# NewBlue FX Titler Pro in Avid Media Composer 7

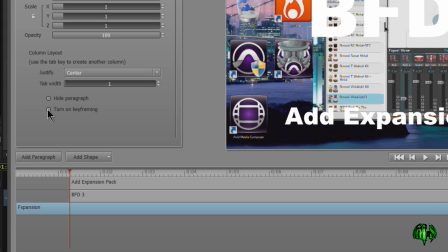249s
So of course you can animate things yourself. We could come to say, turn on the keyframe. I can add keyframes here at will. You see, I have my F expansion track chosen. You can see there's the keyframe right there. So I could add another keyframe, say down here.
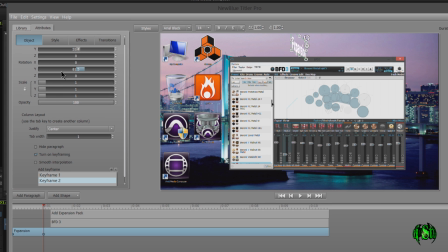261s
And maybe I want to change the Y value. And right there, we have some simple animation. But what I'm going to do is, since the Control Z out of that, since the included styles and effects are so great,
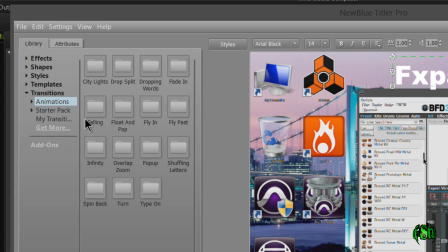273s
I'm just going to use some of the included transitions. So for this F expansion, I want this to be pretty small.
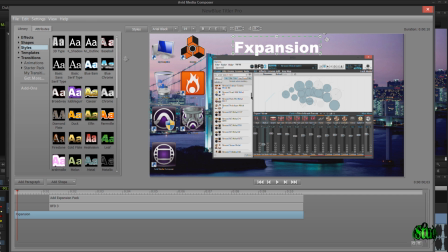279s
So I'll go to the styles, and you notice if I just hover over top of one of these pre-made styles. It gives me a little preview there. I want something just kind of simple for this. So just simply double click. You can also drag and drop. I'll just double click. I want this to be sized down pretty small.
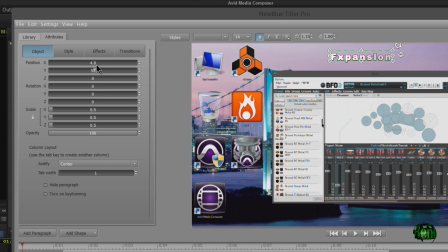295s
I want this at the top. So I'll come to the X. I want this in the center. Double click, hit zero. That's pretty good.
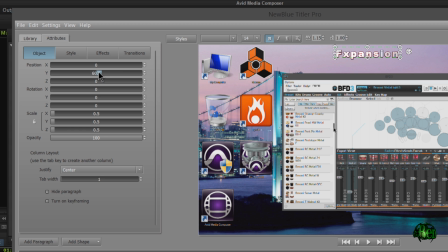301s
We can adjust the Y value around there. Looks pretty good. So now I'll move on to my BFD3 track.
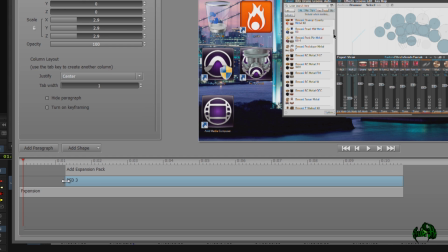307s
I actually want this to start just a little bit after the F expansion. So probably they're actually going to pull it back. There we go, about there. Let's go to styles for this too.
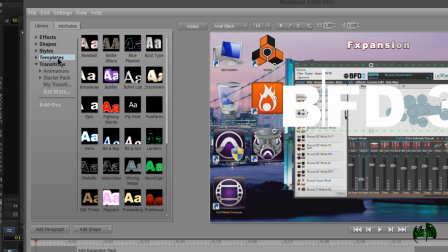316s
Although, you know what? Instead of going to styles for this one, I'm actually going to go to templates and use some of these awesome pre-made transitions that are already set up for us, these templates.
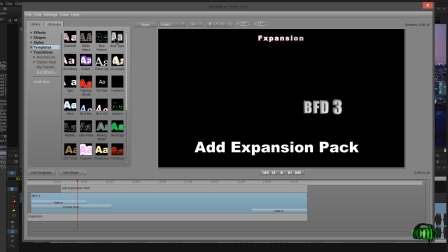325s
So again, if I just hover right over one of these templates, it gives me a little demo of exactly what it's going to look like when it fades in, fades out. There's lots of really great ones in here. See, so when it gets down to the end of this track, there's the animation out.
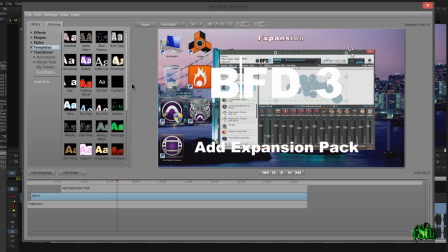339s
Then here's the animation in. All right, so I'm pretty sure I already know what I want for this one.
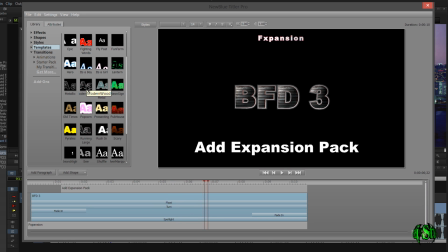345s
This modern wood, this is probably my favorite included preset. So I can double click this.
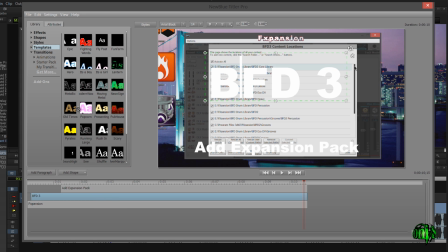351s
I can drag and drop it if I want. I like to double click, it's just easier. So double click on that. There we go, now it's applied.
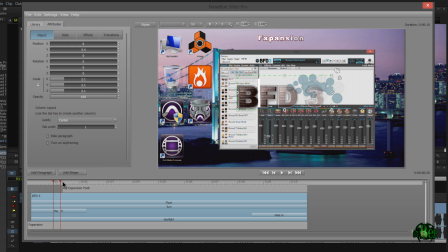356s
So now I'll resize it. I want this to be pretty large.
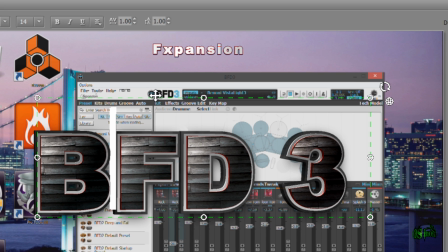359s
And one thing to take a look at here is you can see that the BFD text here is black and the 3 is a nice light blue. So what I'm going to do actually is change the color of this 3 to match that blue.
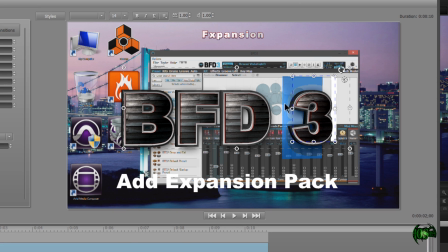371s
So you see, I simply just drag my cursor right over top, just like you would select text, you know, on anything else.
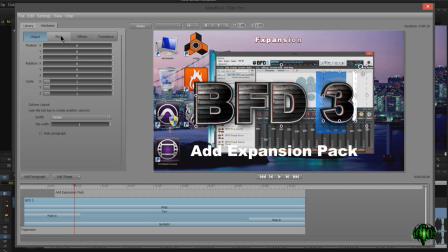377s
I just want that 3. Then I'll come here to styles and I want my face track.
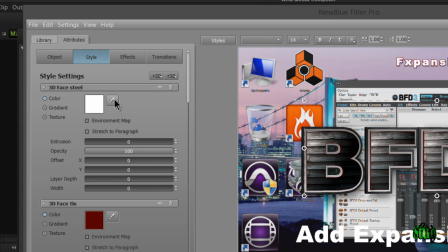382s
I'm going to change this to color. I'm going to grab my eyedropper. And I'm going to go right to about this 3.
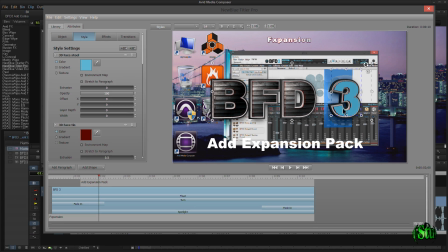387s
If I can find it, click that. There we go. Now I have a perfect match to the color of that 3 right there. And again, you don't have to use the preset transitions or even the preset styles. You can set them up yourself just by coming to the styles tab and coming over here to say your 2D addition.
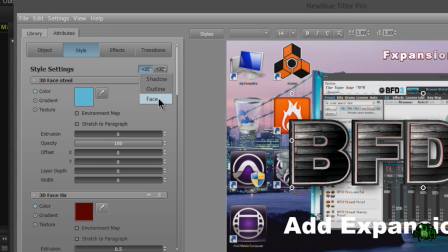403s
So I could say a shadow, an outline of face. Come over to the 3D and do an outline or face. And you can just add these up. You'll see what's on here. We have a 3D face, then a 3D face again, and then a 3D outline,
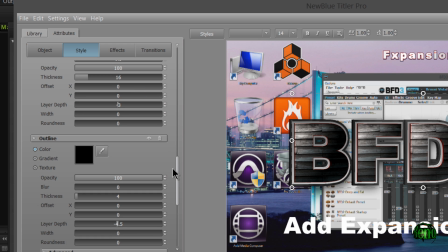416s
another 3D outline, then a 2D outline, and then we have a 2D face.
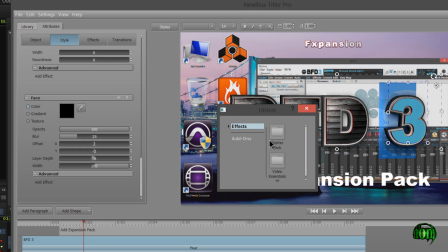421s
And then you can do more advanced stuff down here, add an effect if you want, all kinds of crazy stuff you can do right here in one interface.
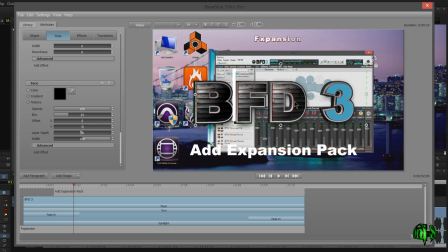430s
So now that we have our text set up how we want it, I'm going to move this around a bit,
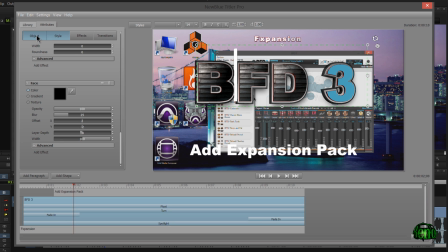434s
go back to my attributes, object, make sure I have my BFD3 track selected, double click in here, put this right in the center. All right, so that's pretty good. We scan over this. That comes in nice. And by the way, if you don't like everything included in a template, you can switch things out.
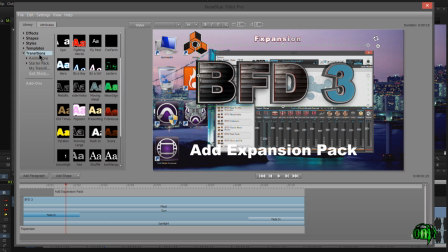451s
So maybe I don't like this fade in. I could come to my library, go to, say, transitions, and I could drop in something different if I wanted, if I didn't want that fade in. Or I could actually double them up. So you can have more than one effect. I could have 2 or 3 or 4 or 5 effects on here if I wanted.
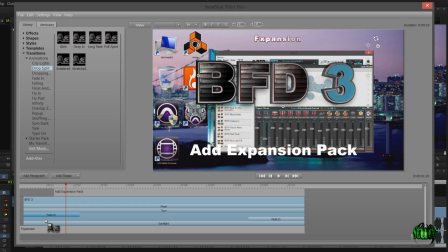466s
So I could say, take this stretched, drag this down here, and now I have a drop split on that, but that's not what I want, so Control Z out of that. Back to my library. Let's move this around a little more, move it a little bit. Actually, no, I want a little lower, I think, just so I have more of the interface showing through. Make sure it's back in the middle.
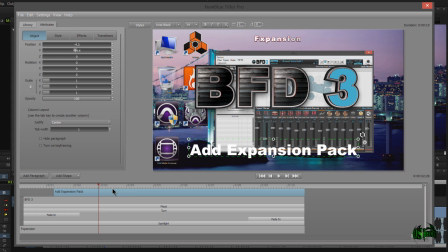485s
Okay, so let's move on to our last line of text. I think for this, I'll use a template as well, something already made up.
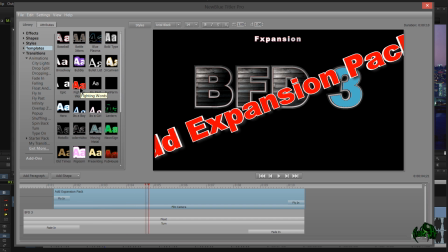492s
I like that one there. I like that red. I like the shaking. It'll bring a lot of attention. Of course, I don't like the skew, but we can change that.